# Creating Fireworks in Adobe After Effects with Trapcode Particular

Hey guys, and welcome to another very exciting visual effects tutorial. It is a brand new year, so I decided to celebrate by showing you how to use Adobe After Effects to create some fireworks.
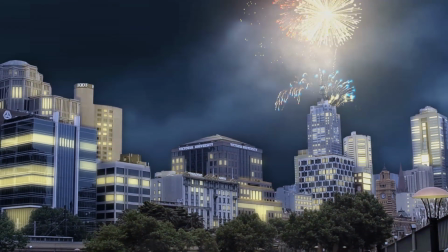Now, this is going to be an intermediate tutorial, so I will assume that you are quite familiar with Adobe After Effects. If you're just starting out, do check out some of my beginner tutorials instead, but without further ado, let's jump right into Adobe After Effects.
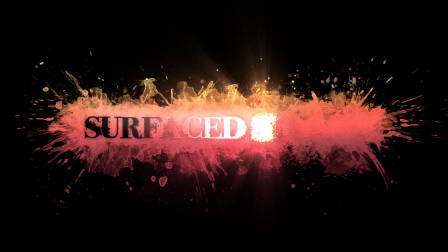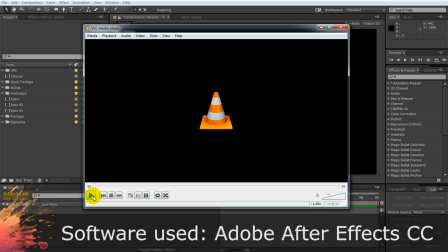For this tutorial, we will be using a great third-party plugin that I highly recommend you get, and that is Trapcode Particular. Trapcode Particular is a particle system that offers much more advanced controls than the inbuilt CC particle world effect.
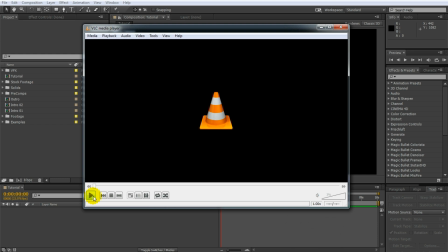I have put a link to the plugin's product page in the description of the video, so go check that out if you're interested. Let's look at a few simple examples of fireworks created with Trapcode Particular.
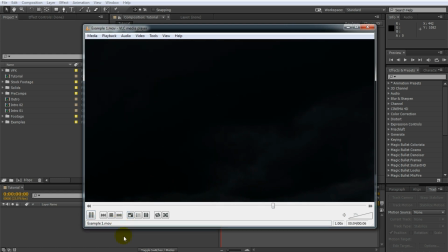Here's a basic red glitter firework. A blue one with some secondary spark particles being spawned off, and something completely different, a green spinning firework that dissolves into a gold mist.
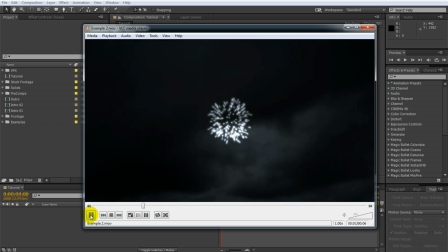For this tutorial, we will be creating the second one, the blue fireworks with the silver sparks. As I mentioned, this will be an intermediate tutorial, so if you find this going too fast for you,
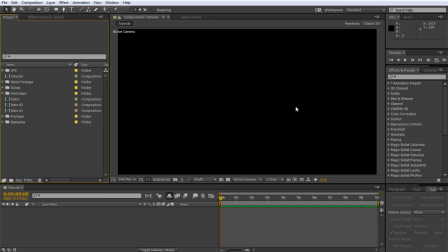hop over to my channel page and work your way through the beginner tutorials first. This year, I will be picking up the pace a little bit to get to some of the more advanced visual effects.
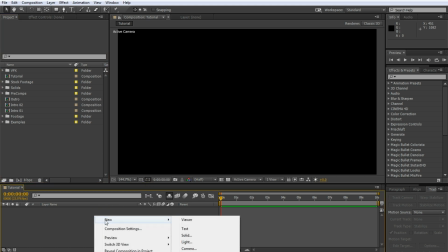Create a new solid for the particles.
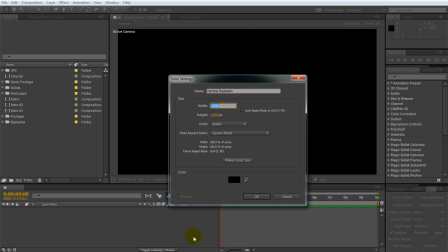I will call mine Particle Explosion and ensure it matches your comp size, which for me is 1920 by 1080.
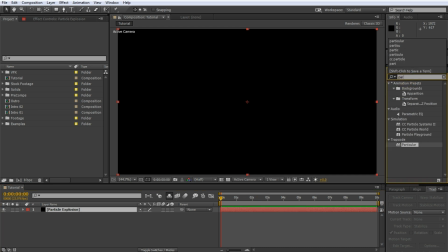Then search for and apply the Trapcode Particular plugin to this layer. You will end up with a simple particle effect that continuously spawns boring white particles from the middle of your layer. Now, fireworks usually explode into a large cluster of glowing fragments, so let's animate the particle emission to do just that.
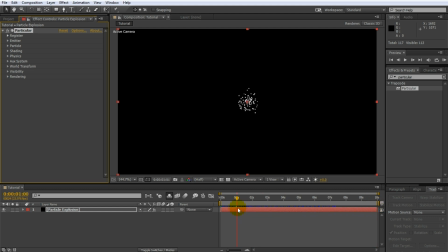Set your timeline indicator to where you want the fireworks to appear. For me, that will be around the 1 second mark. Now go to the particular effect and open up the emitter settings. Enable keyframes on the particles per second parameter and set it to a fairly high number, like 6000.
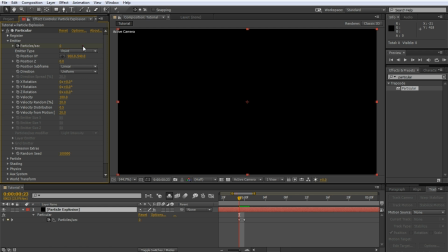Move back one frame and set the value to 0. Then jump forward by 2 frames and again set the value to 0. This will cause particular to emit 6000 particles per second for a single frame only,
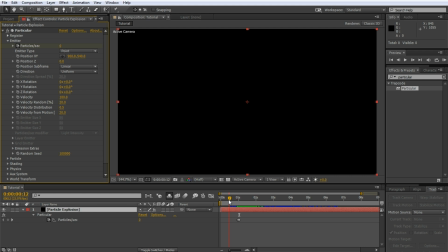which at 24 frames per second is 250 particles. Scrub through your footage and it should look a little bit more like a firework. However, it does not feel like an explosion as the particles move too slowly and way too consistently. Go back to the effect settings and jack the velocity up to something around 2000.
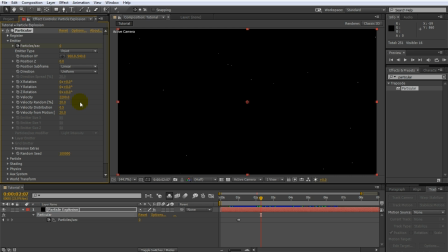Obviously, all the settings I'm using might have to be changed slightly depending on your shot and the effect you are trying to achieve. Bam! All the particles are now shot off violently from the emitter, but they fly way too far. For real firework, the glowing fragments are slowed down by friction as they fly through the air.
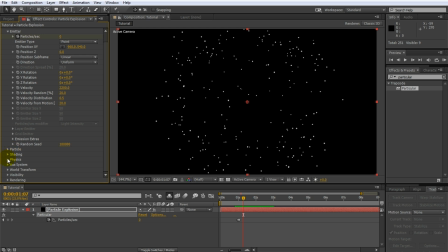Trapcode Particular can simulate this behavior. Expand the Physics tab and, within that, open up the Air properties. Air resistance specifies how much your particles are slowed down by the air. Set this to somewhere around 5 so that all of your particles remain fairly clustered together and they're all visible on this screen.
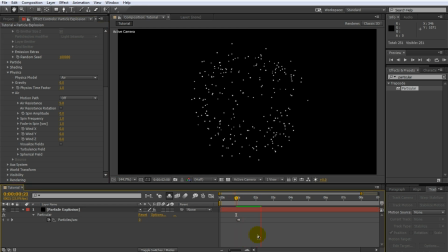Let's play this back. That's much better. It actually starts to look like fireworks. I find the final distribution of the particles a little bit too random, and this is caused by them having a bit of variance in regards to their velocity. We can fix this up simply by lowering the velocity random property to something below 10.
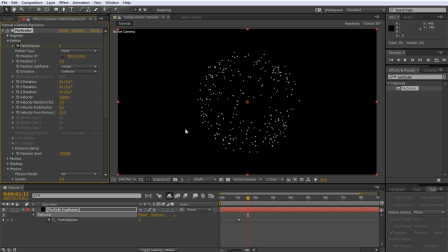You don't want them all to be perfectly in sync, but the particles should be laid out fairly evenly around the center of the explosion. I also usually like to set the velocity from motion property to 0. This actually only matters when you animate the emitter position, but I always like to turn it off unless I explicitly need it.
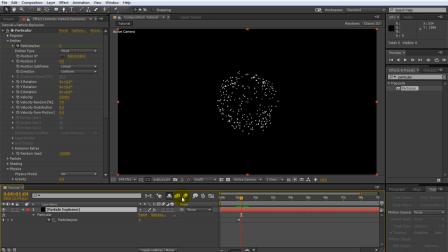Whenever you deal with explosive movement, here with our particles, remember to enable motion blur both on the layer and on the composition.
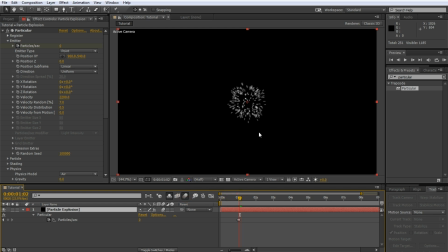If I zoom in, you can clearly see the effect the motion blur has on the particles in the initial few frames where they move really fast before they're slowed down by the air resistance. This will simply add a little bit more force to your firework explosion and make it look a little bit more realistic.
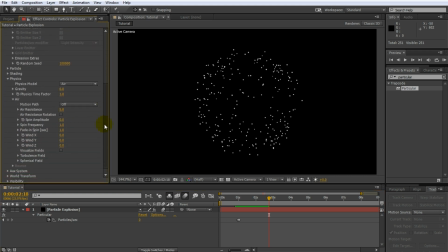Let's add some gravity to the particles. In the physics section of the Trapcode Particular effect, increase the gravity to something like 400. This will make your firework particles sink down as they would in real life. Actually, I think that's a bit too much gravity, the particles falling a little bit too quickly.
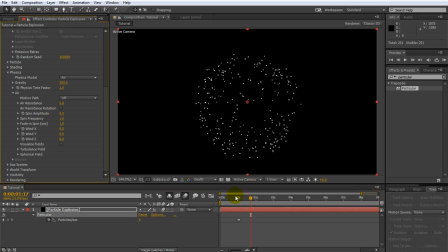Let's tone it back to maybe around 300. That looks better. Now it's time to concentrate on the look of the actual particles. In the particular effect settings, open up the Particle tab.
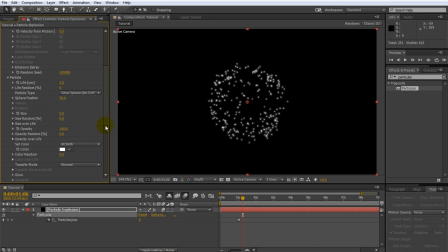The first thing we want to do is set the particle type to glow sphere. This will add a nice glow around each individual particle. Since we want our particles to shrink as they fall and burn out, open up the size over life property. On the right side, you will find a number of boxes with presets defined.
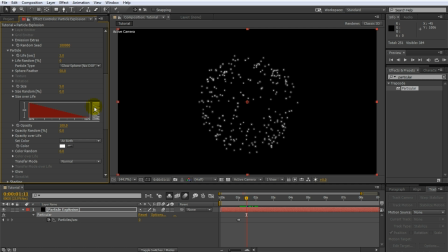Click on the declining slope icon and your particle size will now continuously decrease over their lifespan. Do exactly the same for the opacity over life property, causing the particles to fade away slowly. Let's have a look at what we got.
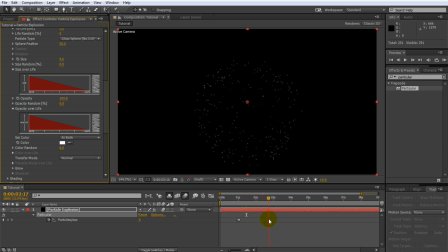It looks pretty cool already, but all particles fade away at the same time, which looks a little bit unnatural. In the Particle tab of the effect, increase the Live Random property to maybe around 30 to add a little bit of variance to the lifespan of the individual particles.
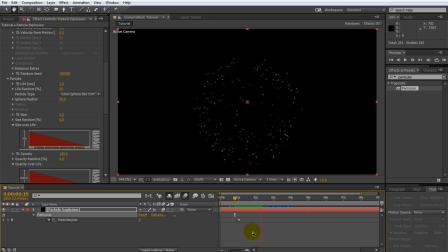That looks a lot more natural. Time to give the particles some color. Trapcode Particular offers a number of options of how to calculate the particle color.
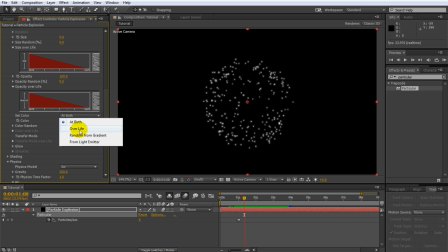For fireworks, change the Set Color property to Overlife. This will enable the Color Overlife property of the effect. Expand this property and you can see the various colors that each particle will pass through throughout their lifetime.
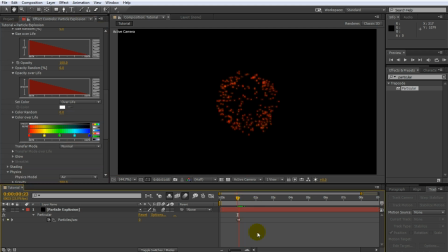If we scrub through our footage, we will get a very colorful firework explosion going from red to yellow to green and then to blue. That looks very, very funky, but it's not actually what we want. Go back to the Color Overlife property and, using the presets on the right, set it to a simple gradient.
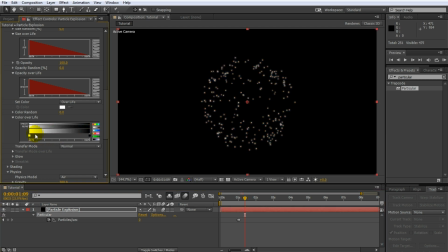I will actually leave the start color as white since I want the particles to be very bright at the moment of explosion. I will insert a second color by clicking to the right of the first color tag. You can double click this color tag to bring up the color picker.
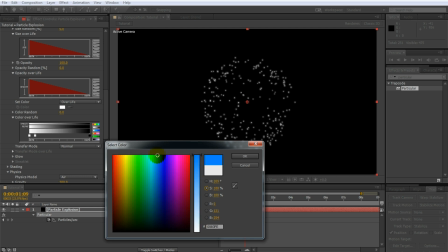Change this color to a bright blue or anything else you like. This is really up to you.
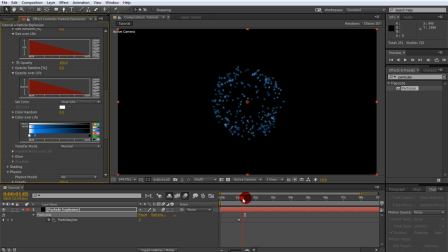Looking at the effect now, we can see the particles are spawned solid white and then transition into a nice blue glow. Go back and insert any other color transitions you want your particles to have. I like to add a few very quick color changes towards the end of the particle's life, ending with black.
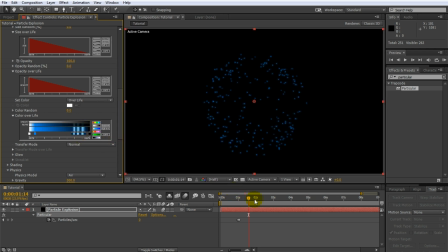This will cause the particle to flicker just as it's about to die. The flicker is a little bit hard to see as our particles both fade out and get smaller. Now, since their final color will be solid black anyways, let's set the opacity to remain constant.
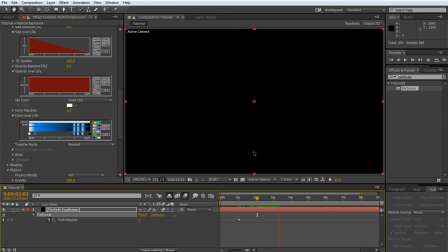Not sure you can see this unless you expand the video to full 1080p, but the particles now glitter nicely just as they're about to vanish. Let's add some more detail to this firework and have the main particles emit little sparks as they are falling down.
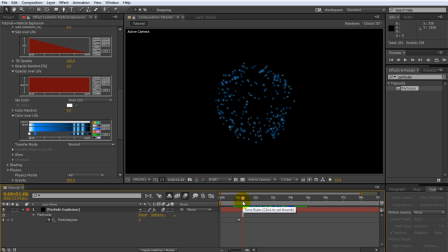For this, you can use the auxiliary system in Trapcode Particular. This system allows your particles to spawn other particles. Go over to the effect settings and scroll down to reveal the aux system tab. Expand this tab and set the emit property from off to continuously.
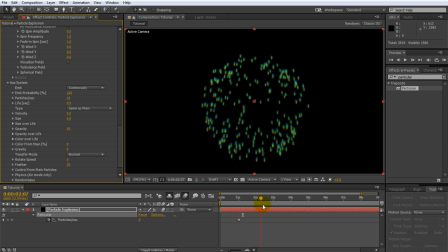If you scrub through your clip now, the blue particles are continuously emitting new rainbow colored particles. I know this is a little bit trippy, but we'll worry about that in a second. Let's first configure the auxiliary system so that these particles are only emitted towards the end of the fireworks explosion.
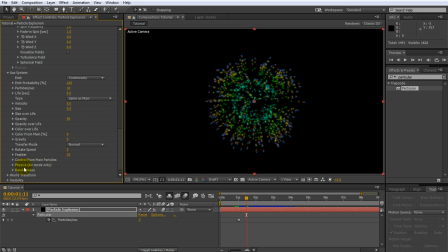Go back to the effect settings and expand the Control from Main Particles tab. In here, you will find a Start Emit and Stop Emit property. These properties define when your main particles will spawn child particles relative to their own lifespan.